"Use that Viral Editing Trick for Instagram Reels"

As a video editor, we were always trying to use captions to match what is said in the video.
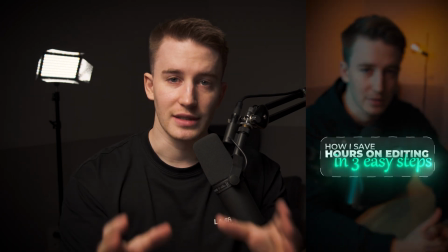0:03 But the method creators use to captivate the viewer's attention is a little description in the beginning of what the video is going to be about.
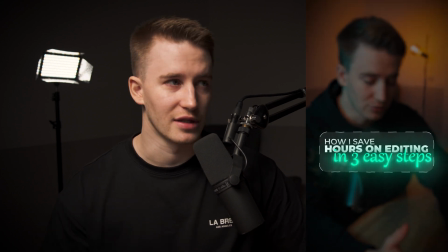0:09 So that's what I'm gonna show you today, and without further ado, let's get straight into the software. So here we got the talking head video.
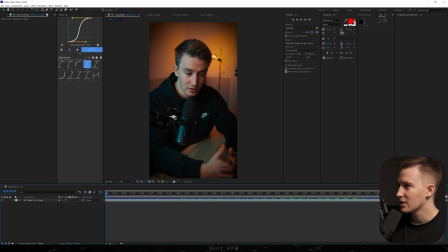0:14 Here are the settings I'm using. Let's hit OK. First thing I'm gonna do is head over to the rectangle tool and grab rounded rectangle tool.
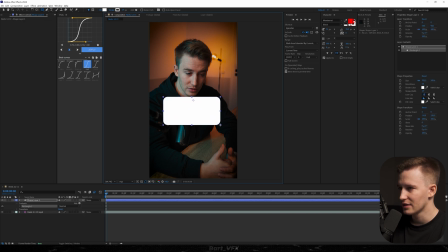0:20 Now with nothing selected, I'm gonna create a frame like that. I'm gonna recenter, put it under the chin. Then what we're gonna do is actually leave it like it is, so white colors on both. So make sure the stroke and the fill are turned on. Now what we're gonna do is head over to the properties, open up fill, and we're gonna change the opacity to 10%.
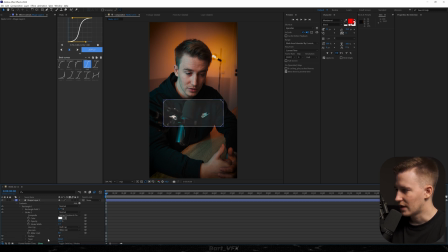0:36 Now we're gonna head over to the stroke, and here in the dashes we're gonna hit that plus. And then here we're gonna bump up the value to around like 60. Yeah, it looks pretty cool to me. So now in that frame I want to describe what the video is going to be about.
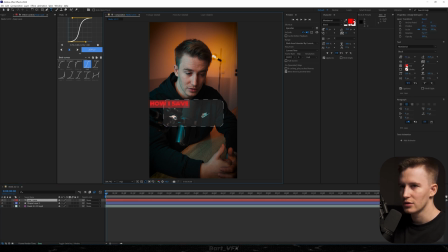0:49 So for this I'm gonna hit Ctrl plus T. I'm gonna type in how I save, change the color to white, hit OK, then adjust it a little bit, duplicate the layer. Then I'm gonna type in hours on editing. Then we're just gonna probably decrease the font size. And also I'm gonna duplicate it one more time and type in three easy steps.
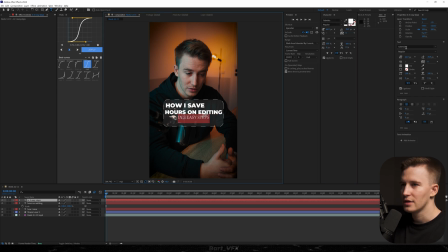1:08 As for the last text, I'm gonna change the font to Gabriola. Then I'm gonna turn off the caps and I'm gonna bump up the font size.
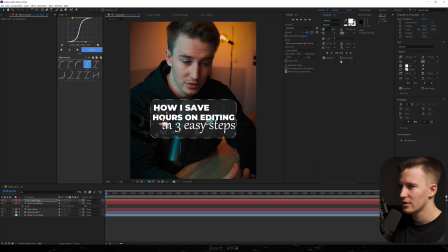1:15 Okay, that's pretty cool. I'd probably bump it up even more like that. Then I'm gonna hit S. And we're gonna just scale it down a little bit. I'm gonna put it somewhere here, select them all, adjust a little bit. So the next thing I want to do is create a little bit of separation because it clearly blends in with the background.
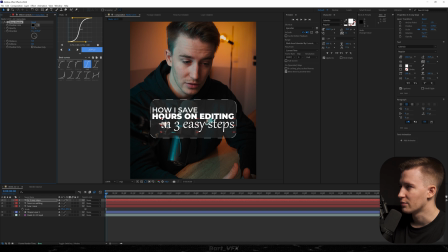1:32 So for this, we're gonna add the effect called drop shadow. We're gonna make it more intense by changing the opacity to 100%, distance to 0, and then the softness to 150. Now I'm gonna probably duplicate it and change the opacity to 20%. Let's select both of them, hit Ctrl C and Ctrl V to all the others.
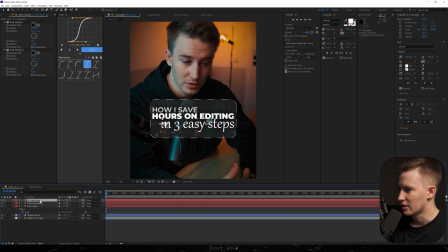1:48 Okay, seems good to me. Now as for that text, we're gonna use the technique I explained in one of the videos, which is hitting Ctrl D, then adding deep glow. You could use regular glow, that's fine as well. And we're gonna grab the rectangle tool and we're gonna cut it in half. Then hit F on the keyboard and bump up the mask feather. Now I'm gonna select them both, pre-compose, call it in three easy steps.
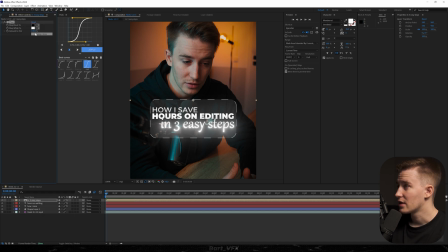2:08 And we're gonna probably add tint effect to this. Now we're gonna head over to Map White 2 and I'm gonna change it to a different color. That looks pretty cool to me. I'm gonna hit OK. Then as for the frame, I feel like we need to squeeze it in, so I'm gonna uncheck Constraint Proportions and we're gonna do it like that.
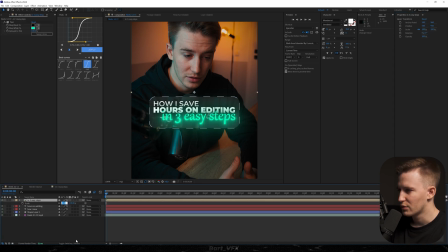2:23 I would probably just bump up the X and it seems fine. For this one, we're gonna change the scale to 105 to just make it stand out a little bit more. And then I'm gonna decrease the scale for the first text. And then we're gonna select four upper layers and I'm gonna pre-compose them.
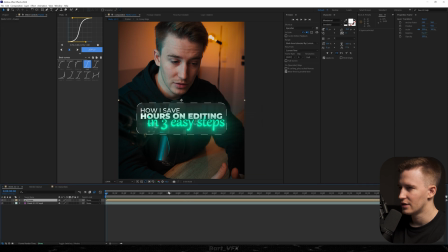2:38 Call it frame, hit enter, and we're just gonna create a keyframe for position. Then drag it forward and we're gonna slide it in from the bottom.
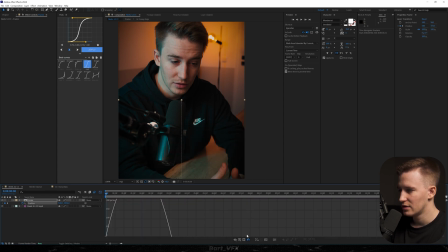2:46 I'm gonna select both, easy ease, then go to the graph editor, fit all graphs, and we're just gonna squeeze the peak to the left. Okay, that's way too slow, so we're just gonna drag that point somewhere here. Let's see now, maybe a bit more.
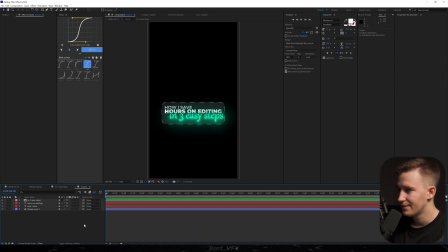3:01 Okay, I'm good with this. I'm gonna go into that layer, and here what I would like to add is a new adjustment layer. Then to this, we're gonna add light sweep and let me just rename it so everything is clear. We're gonna change the direction to 30 or maybe even 45. And now if you play around with the center with that point, we're gonna achieve different looks.
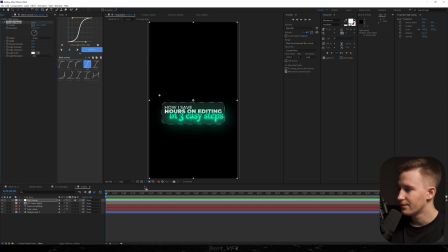3:20 So for this, we need to make that light sweep pass by. So I'm gonna keyframe center, hit U, move here, and we're just gonna do it like that. Should be fine. I'm gonna select both, easy ease, go to the graph editor and do the same thing as before.
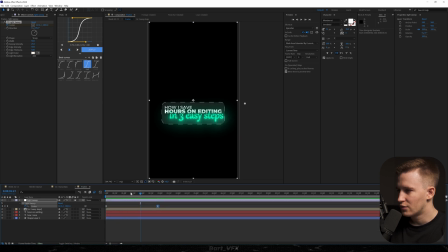3:35 Let's see now. Pretty cool. Let's just change the settings. I'm gonna bump up the sweep intensity to 50 and I'm gonna bump up the width as well. Let's just make it faster by squeezing in the keyframes.
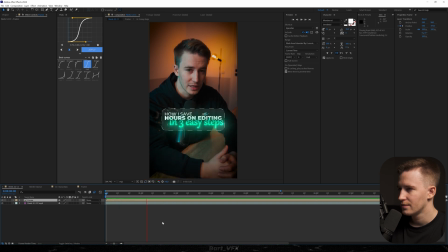3:48 All right, and now we need to see it here. Okay, it's too early, so for this we're just gonna extend that keyframe.
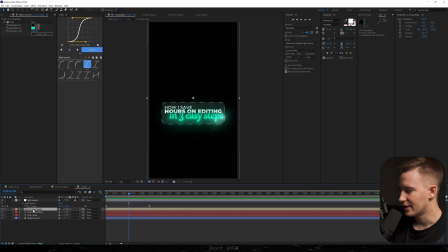3:58 Pretty cool. And one more thing we could do in the frame is creating a new adjustment layer right here, then renaming it to turbulent.